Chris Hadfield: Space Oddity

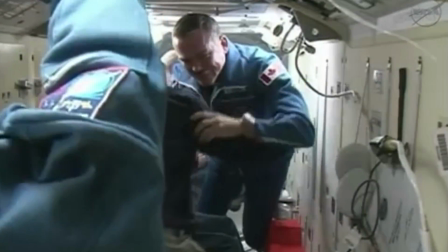14s And the hatch is open. Chris Hatfield now aboard the International Space Station.
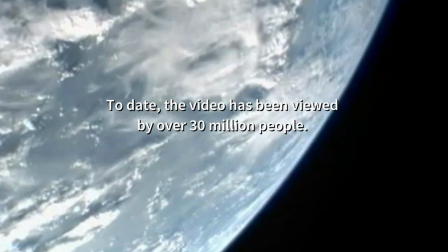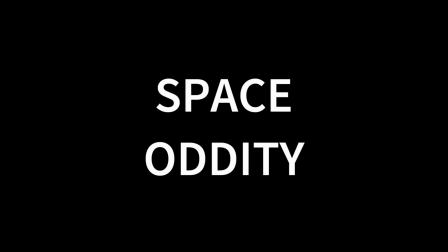I'll get it running. Here we go. Many people have asked me why I did it. Nobody's ever asked me to go through it and sort of talk the technical details. It's kind of fun to do. If you sing a song about sunset, I think you do a lot better job of singing that song if the sun is setting beside you.
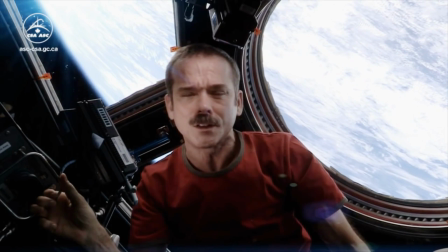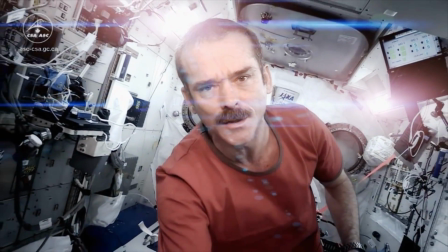66s
To be able to sing Space Oddity while living off the planet, it gets into your voice and gets into how you're interpreting the music.
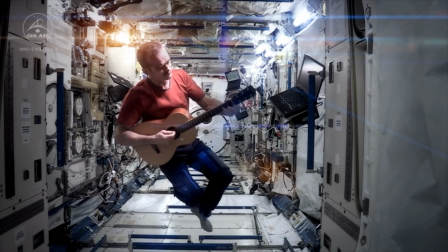73s
As a result, I think it made not only a more interesting visual, but it definitely changed the way I sang the song. I think it really was the way the song should always have been sung, on board a spaceship. If Mr. Bowie could have been there, he would have done a far better job.
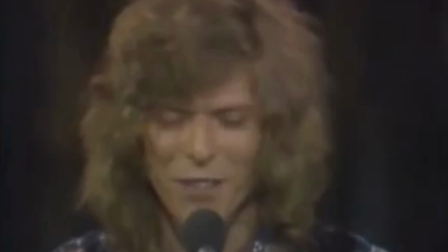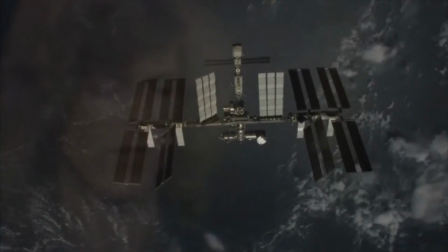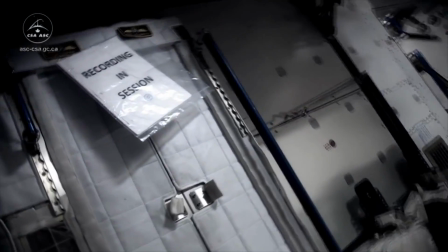98s
The station's noisy and so you need a quiet place to record. There is no studio on a spaceship but I experimented and found the quietest place was in my little tiny
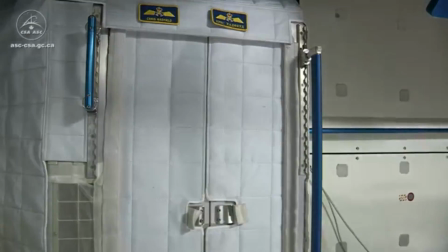108s
sleep pod just a little wider than my shoulders and that's where I did my vocals and the guitar work.
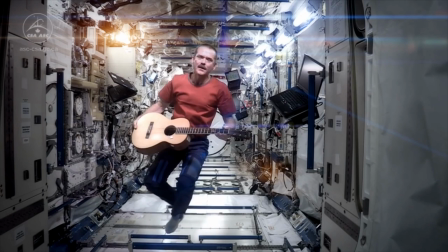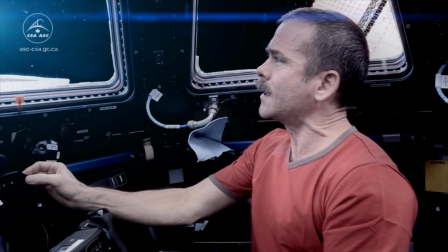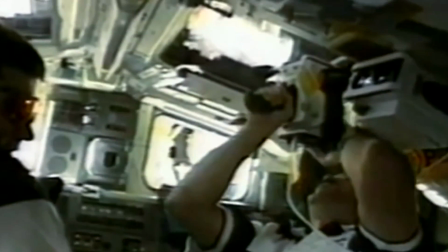128s
Life on a spaceship is almost unimaginably busy. You're running 200 experiments running a spaceship.
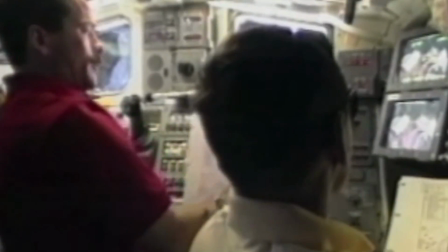135s
So if you're going to do a personal project, you normally do it once everybody's gone to sleep, and you don't want to bug anybody else. So I did this whole thing completely by myself.
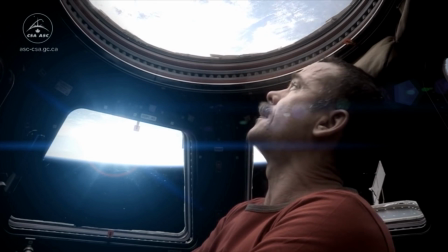143s
I would take the camera, clamp it to the wall, have a look, think it's about right, and then sing along with myself floating through the shots.
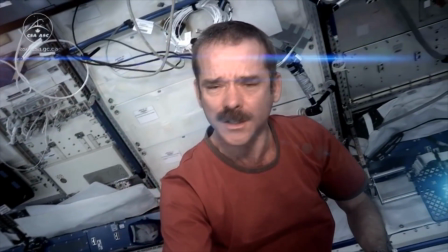150s
But then I thought, I need some motion shots. So I just took the camera, held onto it, and then just float it around inside the laboratories.
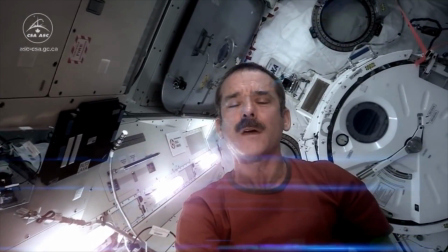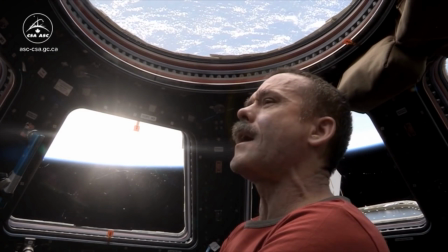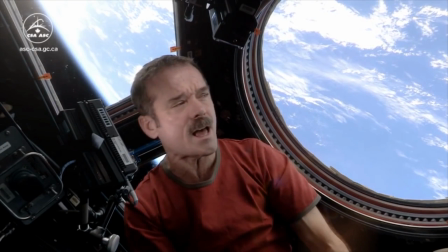169s
This shot in the cupola was really hard to light. I only had one take for that entire shot. I just took one light, stuck it right here, one light, stuck it right here, turned them on, and then I couldn't see anything.
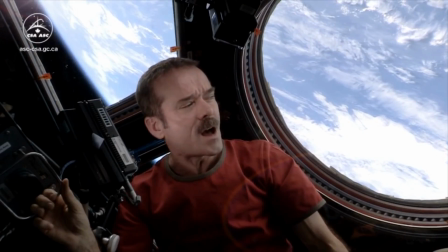180s
So I kind of fumbled and hit record on the camera, hoping that whatever was behind me on the world was about the right balance of lighting.
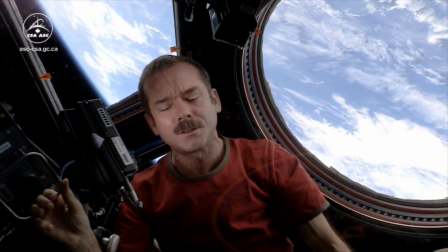188s
And amazingly enough, the lighting came out perfect.
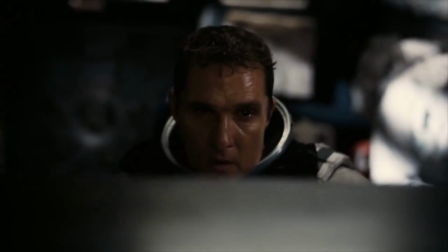191s
And when the folks were making the movie Interstellar and they were trying to decide how to light Matt McConaughey's face They actually copied
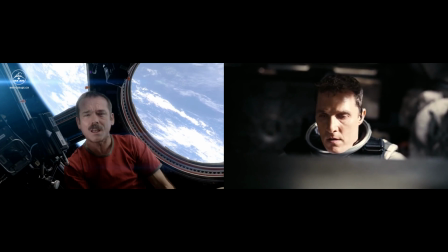198s
this shot here because they thought the lighting balance of the glow of the world and the glow in my face Was some sort of normal space thing, but it was a one try only and I was really happy that the that the balance came out the way
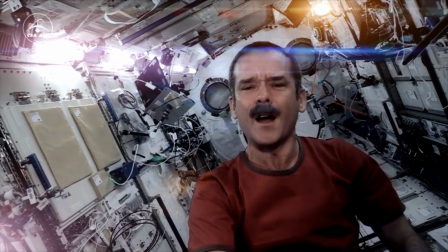210s
it did Though I've flown 100,000 miles,
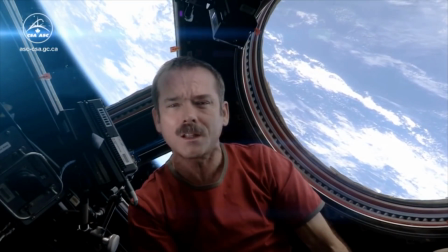214s
I'm feeling very still. By the time I landed, it had only been out less than 24 hours. It had already been seen 7 million times. Technical things are interesting and ideas are interesting, but sometimes the only real way to communicate with people is artistically.
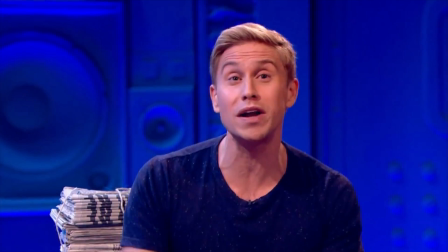233s He provided the most intimate view of an astronaut's life the world has ever seen. And more than 27 million people have seen him in space singing David Bowie.
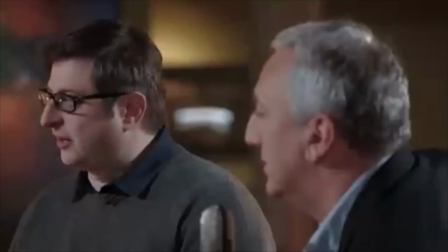242s That's not quite as high as Gangnam Style. Maybe if he'd only danced like a horse, we would have more science funding.
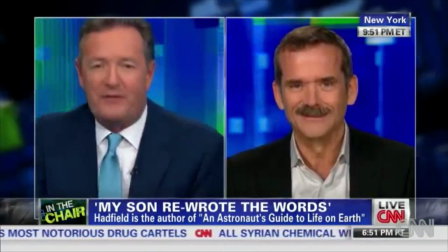249s David Bowie himself called it the most poignant version of the song he had ever heard.
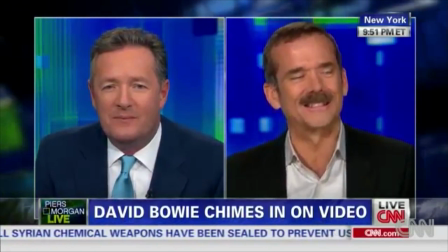254s How did that make you feel? I didn't know he said that. Really? I got an email from him, but I hadn't heard that.
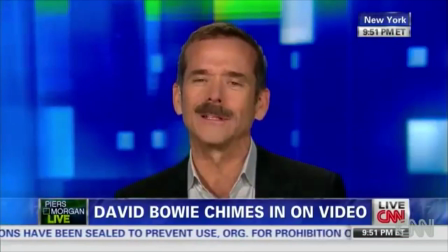259s That's lovely to hear.